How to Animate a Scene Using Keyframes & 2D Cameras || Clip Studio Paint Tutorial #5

Hey guys, welcome back to my channel.
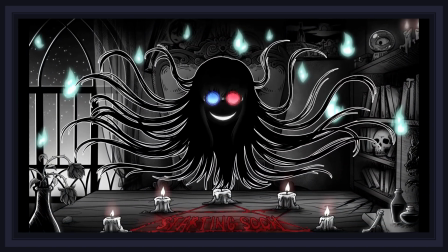[0:02]
I'm Professor Crimsy, and in today's tutorial, we will create a spooky animated screen for Twitch using keyframe animation and a 2D camera in Clip Studio Paint.
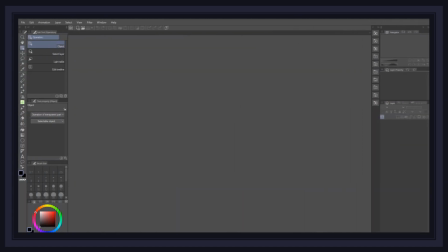[0:11]
So without further ado, let's begin the ritual. The first thing we need to do is create the canvas for our project. So simply head to File, New, and when the project window opens, make sure that your canvas size follows the same image ratio as the one you stream with.
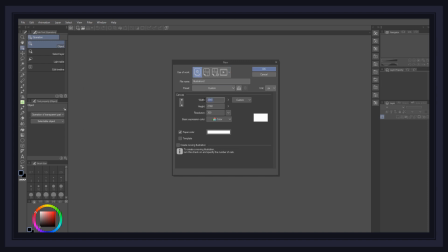[0:27]
Most people stream in 1080p, but I'll be going with a 4K canvas just to make sure I get better image quality, which is 3840 by 2160. Also, don't forget to make sure your DPI is at 300 as well, and then press OK.
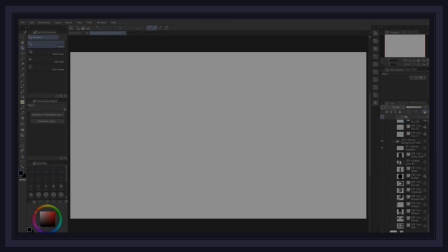[0:41]
Once your blank canvas is created, it's now time to fill it with spookalicious art.
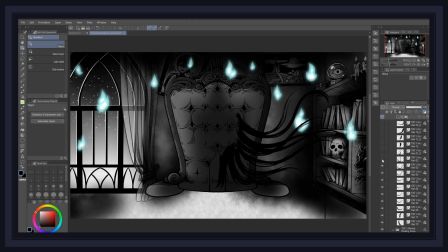[0:46]
First off, remember that for this tutorial, we'll be animating this scene using keyframe animation only,
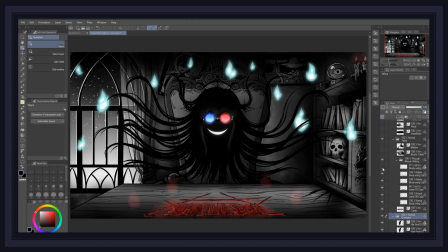[0:52]
not frame by frame animation, so we can put as much details in the art as we want to, really.
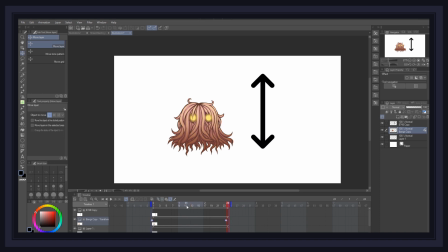[0:57]
Keyframe animation, otherwise known as tween animation, is when you create motion out of static images using the interpolation between the keyframes on a timeline.
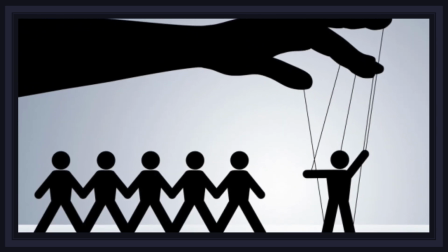[1:06]
I guess you could say keyframe animation is similar to moving a string puppet.
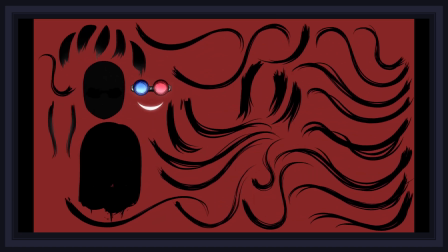[1:10]
All the different parts of your puppet are static objects that move independently from each other and visually stay the same.
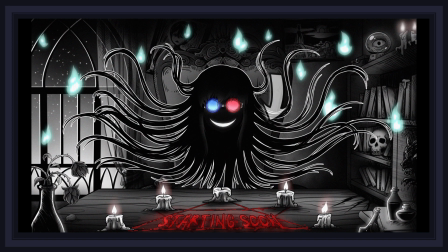[1:16]
So when looking for ideas, try to think about what would look good using simple motions, such as translations, rotations, and scaling. Try to have enough objects moving in your scene to make it look dynamic, but avoid going overboard with it, or your canvas might end up like a chaotic mess.
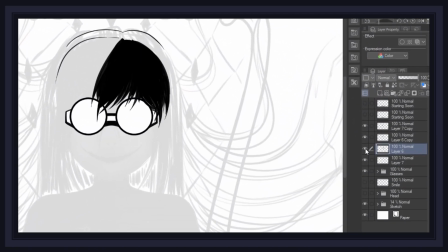[1:32]
There's a few tips I can give you during this process, such as, when in doubt, make sure that your movement would look good, which you can simulate by using Ctrl+T, moving the pivot point of your piece to its origin, and then rotate it around to see how it will look like.
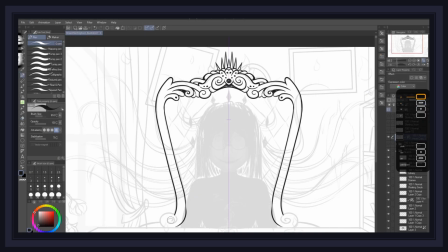[1:48]
A second tip would be to make the moving pieces as complete and filled in as you can,
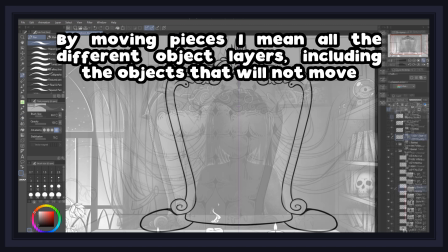[1:52]
because moving the pieces around can definitely uncover holes in your art, which is pretty easy to avoid if you picture them as standalone assets,
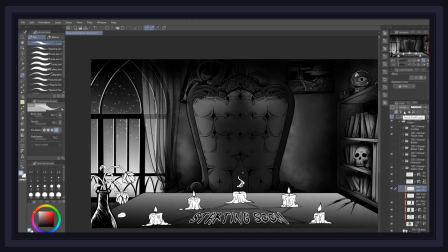[2:00]
like this. Basically, just make sure to render the whole piece, even if part of it might be hidden behind something else.
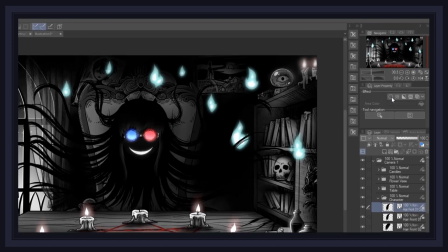[2:06]
Lastly, a good tip is to add a border around objects you want to stand out a bit.
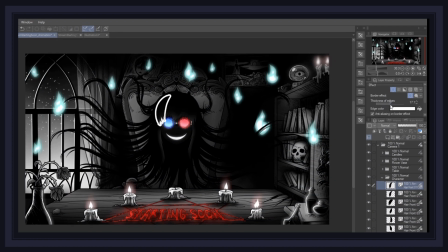[2:10]
You can add a border to individual layers, but you can also add a border to a whole folder if you like.
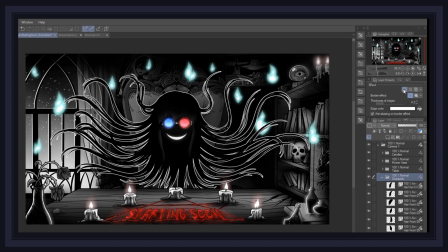[2:15]
In this scenario, I added a white border to the floating head folder to make it pop, and a black border around the table and the roses to thicken them up a bit.
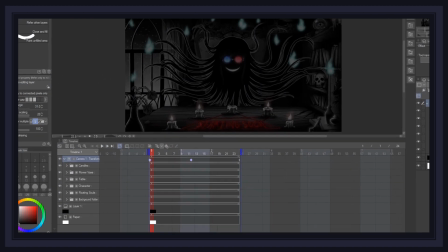[2:23]
Oh, and one last thing we must consider when searching for ideas is that our timeline is limited to 24 frames.
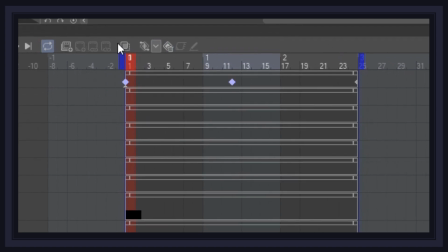[2:29]
That is, if you're a Clip Studio Paint Pro user. If you bought the X version, then you will not have any frame limitation.
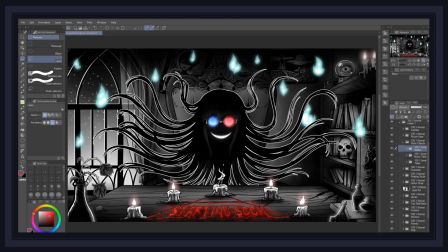[2:36]
So once you've rendered all your layers and your scene is starting to look pretty cool, what's left to do is convert all the layers and folders of our different parts into file objects so we can start animating our scene.
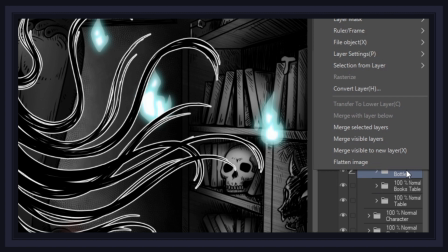[2:47]
To do this, simply right-click on the folder or layer, go to File Object, then click on Convert Layer to File Object.
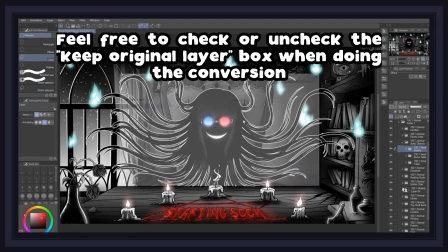[2:54]
There are many benefits to converting layers and folders into file objects.
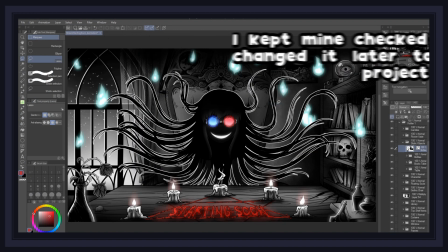[2:58]
First, it removes clutter from the project and allows you to animate a single object using a single pivot point.
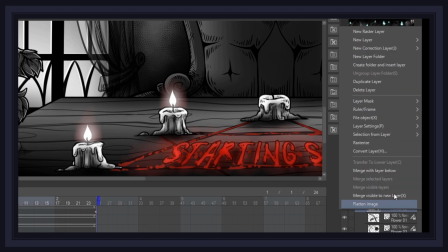[3:04]
Secondly, file objects retain all previous layer contents while allowing you to modify the original file as much as you wish.
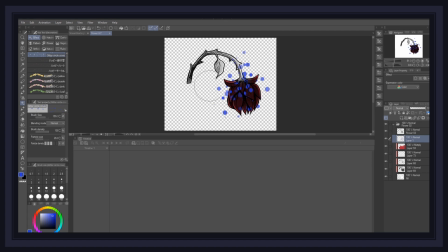[3:10]
But the best thing about this is doing so will not alter the animation keyframes that already exist,
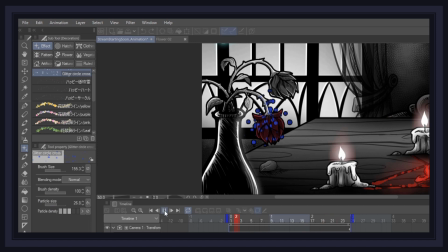[3:16]
so even after you begin animating, you can still make changes to the art.
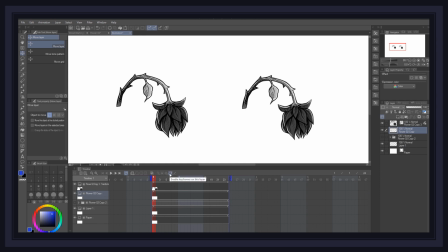[3:20]
Thirdly, and most important of all, once you enable keyframes on a regular layer, you will notice that said layer becomes locked,
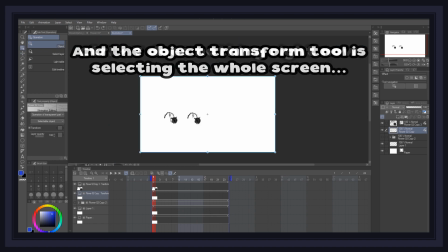[3:27]
which makes you unable to perform common transformation actions like rotation and scaling.
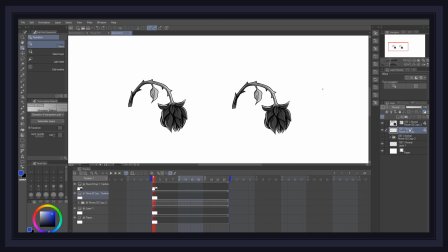[3:32]
But if you convert it first into a file object, you can then go to the object menu and use all the transformation features available.
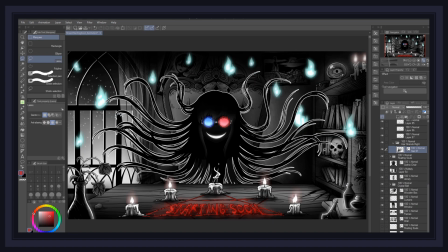[3:39]
Of course, make sure to keep each and every part you want to animate as a separate file object. For instance, I made a file object for each strand of hair, otherwise I could not animate them all separately. Now begins the truly fun part, bringing life into your scene.
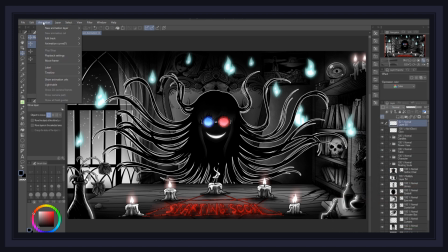[3:54]
First things first, we'll have to create a new timeline for our animation by heading to the animation menu, timeline, and clicking new timeline.
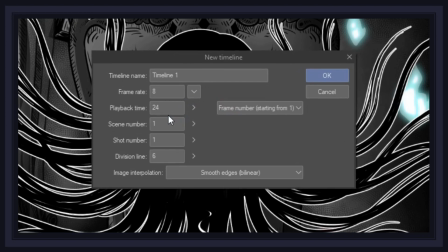[4:03]
When the timeline windows open, simply make sure your playback is set to 24 frames,
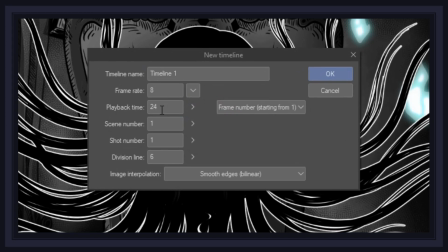[4:08]
unless you have the X version of Clip Studio Paint, in which case feel free to make your animation last longer. Then change the frame rate to 8, and this will give us a full 3 seconds of animation to play with.
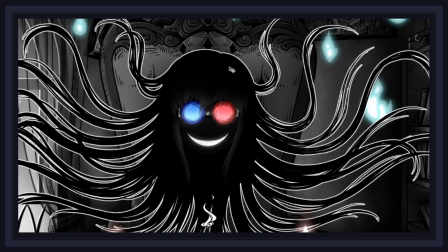[4:18]
Press OK and then head back to the top menu, window, and click on timeline.
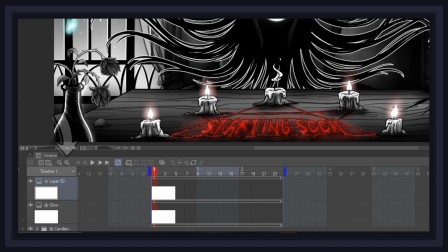[4:23]
Now, as you can see, we have our full timeline here. Feel free to zoom in or out of it using these magnifier glass icons, and make sure to activate the loop icon to have your animation repeat itself once it reaches the end of the timeline.
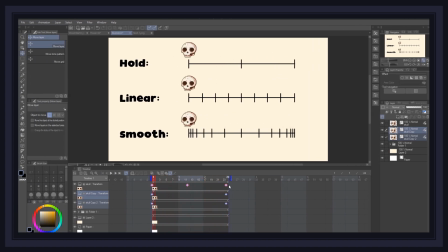[4:36]
Now, let's start animating. The first thing to consider when creating your keyframes is the type of interpolation you have enabled between those frames.
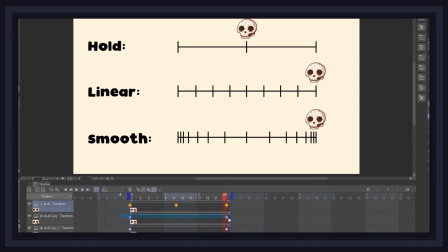[4:45]
There are three types of interpolation you can choose from: hold, linear, and smooth.
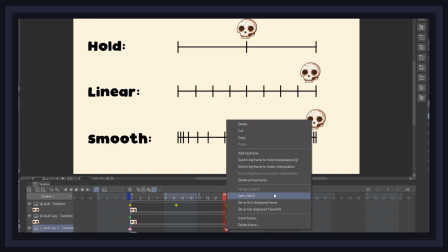[4:50]
You can quickly change how your keyframes interpolate by right-clicking on the frame and switch to your desired method.
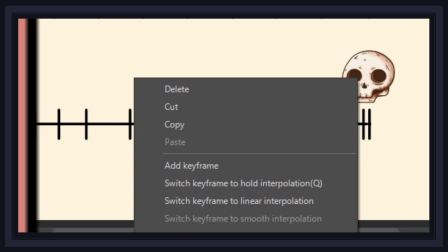[4:55]
Note that this is also where you can copy, cut, and delete frames if needed. Here's a quick graphic explaining how each type of interpolation behaves,
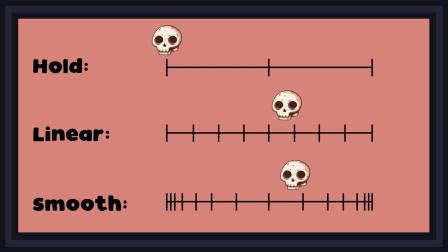[5:04]
but as a general basis, you will most likely want to use the smooth interpolation because this option creates the most organic looking motion.
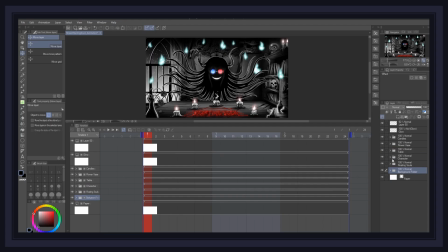[5:11]
So first, I decided to create the up and down movement for the head, so I selected all the layers from the character folder and click on Enable Keyframes for this layer.
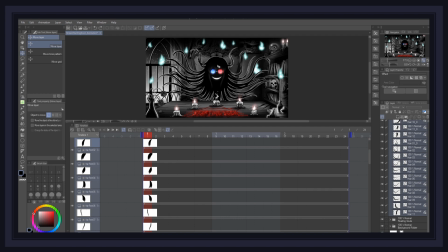[5:21]
Then go to the first frame, move the head, and press the short key K on the keyboard to move the layers as a group and click on Add Keyframe. And then to make your animation loop perfectly, duplicate them.
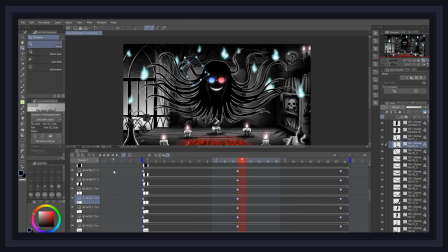[5:34]
After that, all I did was add middle frames to the animation and made sure to move their pivot point to ensure that the rotation would originate from the right position.
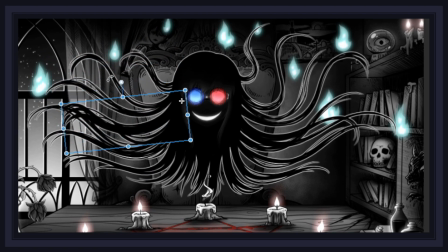[5:42]
As a little tip, please note that the copy-pasted frames will keep the same pivot points,
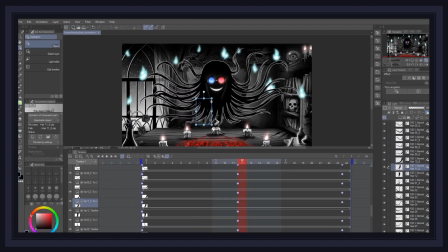[5:46]
but the newly created frames will have their own pivot at the center of the object. So if you want to make sure all your frames have the same pivot, it is better to copy-paste them than to create new ones and just move the pivot manually.
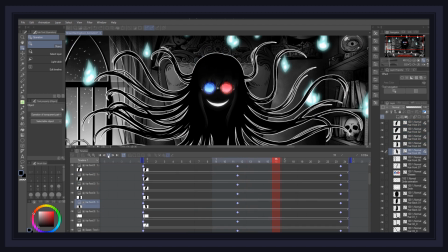[5:58]
And that's it! Now, all that's left to do is repeat this process over and over for all the hair and move on to the next assets.
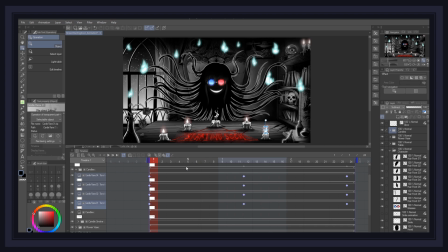[6:05]
While we speedrun this process, it is good to note that you can move each file object separately with the Object Transform tool,
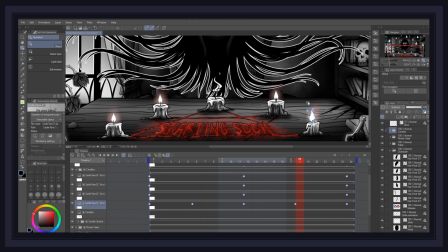[6:11]
but you can't use this tool to move multiple objects at once. You can, however, enable keyframes on a folder containing multiple file objects that are themselves animated,
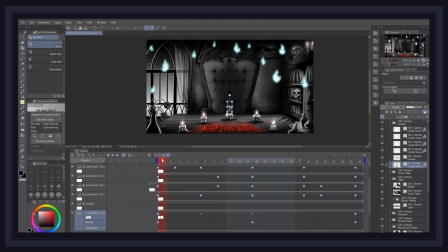[6:21]
and move, rotate, or scale them all around as one entity. You could even create a complex folder hierarchy for puppet animation using this method, but I digress.
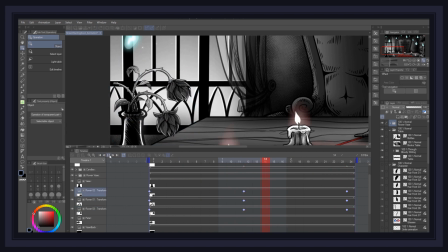[6:30]
Remember to review your animation as often as possible during this process, and feel free to hide some folders if your animation preview becomes a bit laggy.
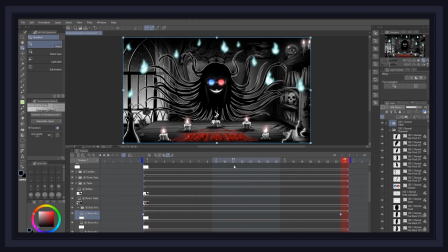[6:38]
I did follow pretty much the same steps for the entire scene, but it is worthy to specify that I also animated the opacity of certain layers to create the glow effect on the writing and the candles, as well as the smoke coming out of the top candle.
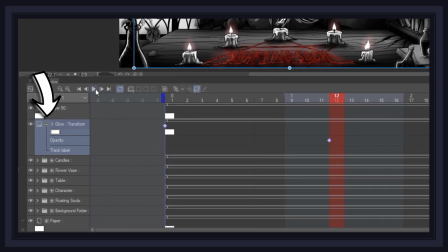[6:50]
To animate the opacity, all you must do is press on the little plus icon of your file object, enable keyframes on it, and create your animation.
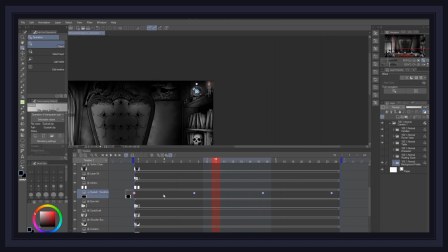[7:00]
Finally, I animated the eye in the crystal ball using the old interpolation, and at this point, I think we can call it good and done.
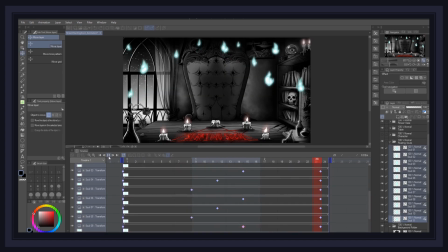[7:06]
Now, despite everything looking pretty finished, there is still one last thing we should add to the scene to create even more depth in the movement,
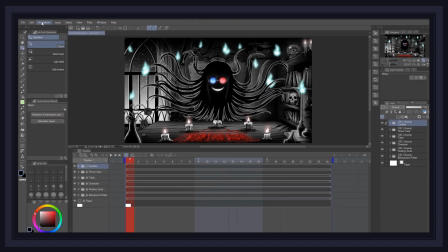[7:13]
and that is a subtle camera movement zooming in and out. In order to create camera movement in your scene, only head over to the top menu, Animation, New Animation Layer, and select 2D Camera Folder. Next, simply select all the folders and layers in your scene and drag and drop them into the camera folder.
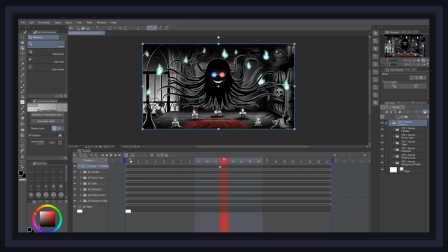[7:32]
Animating the camera is also pretty simple.
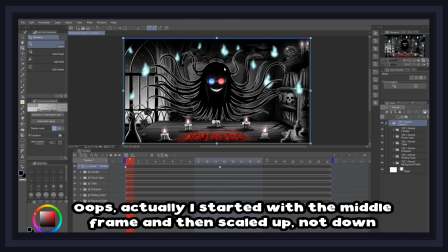[7:35]
I created a keyframe from the start and end like we always do, and for the middle frame, I simply scaled it down inside the canvas just a bit. Just enough so the whole environment appears a bit in motion. Lastly, to show your camera's point of view in the canvas, select your camera folder and in the Tools property, select the icon Show Camera's Field of View.
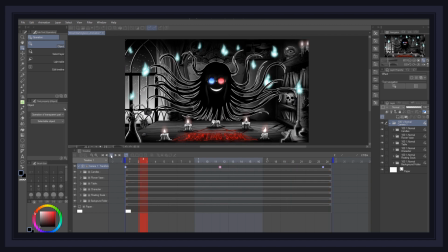[7:55]
Finally, now's the time to render your animation and see the fruit of all your hard work before your very eyes. To render your animation, go to File, Export Animation, and select your desired output format.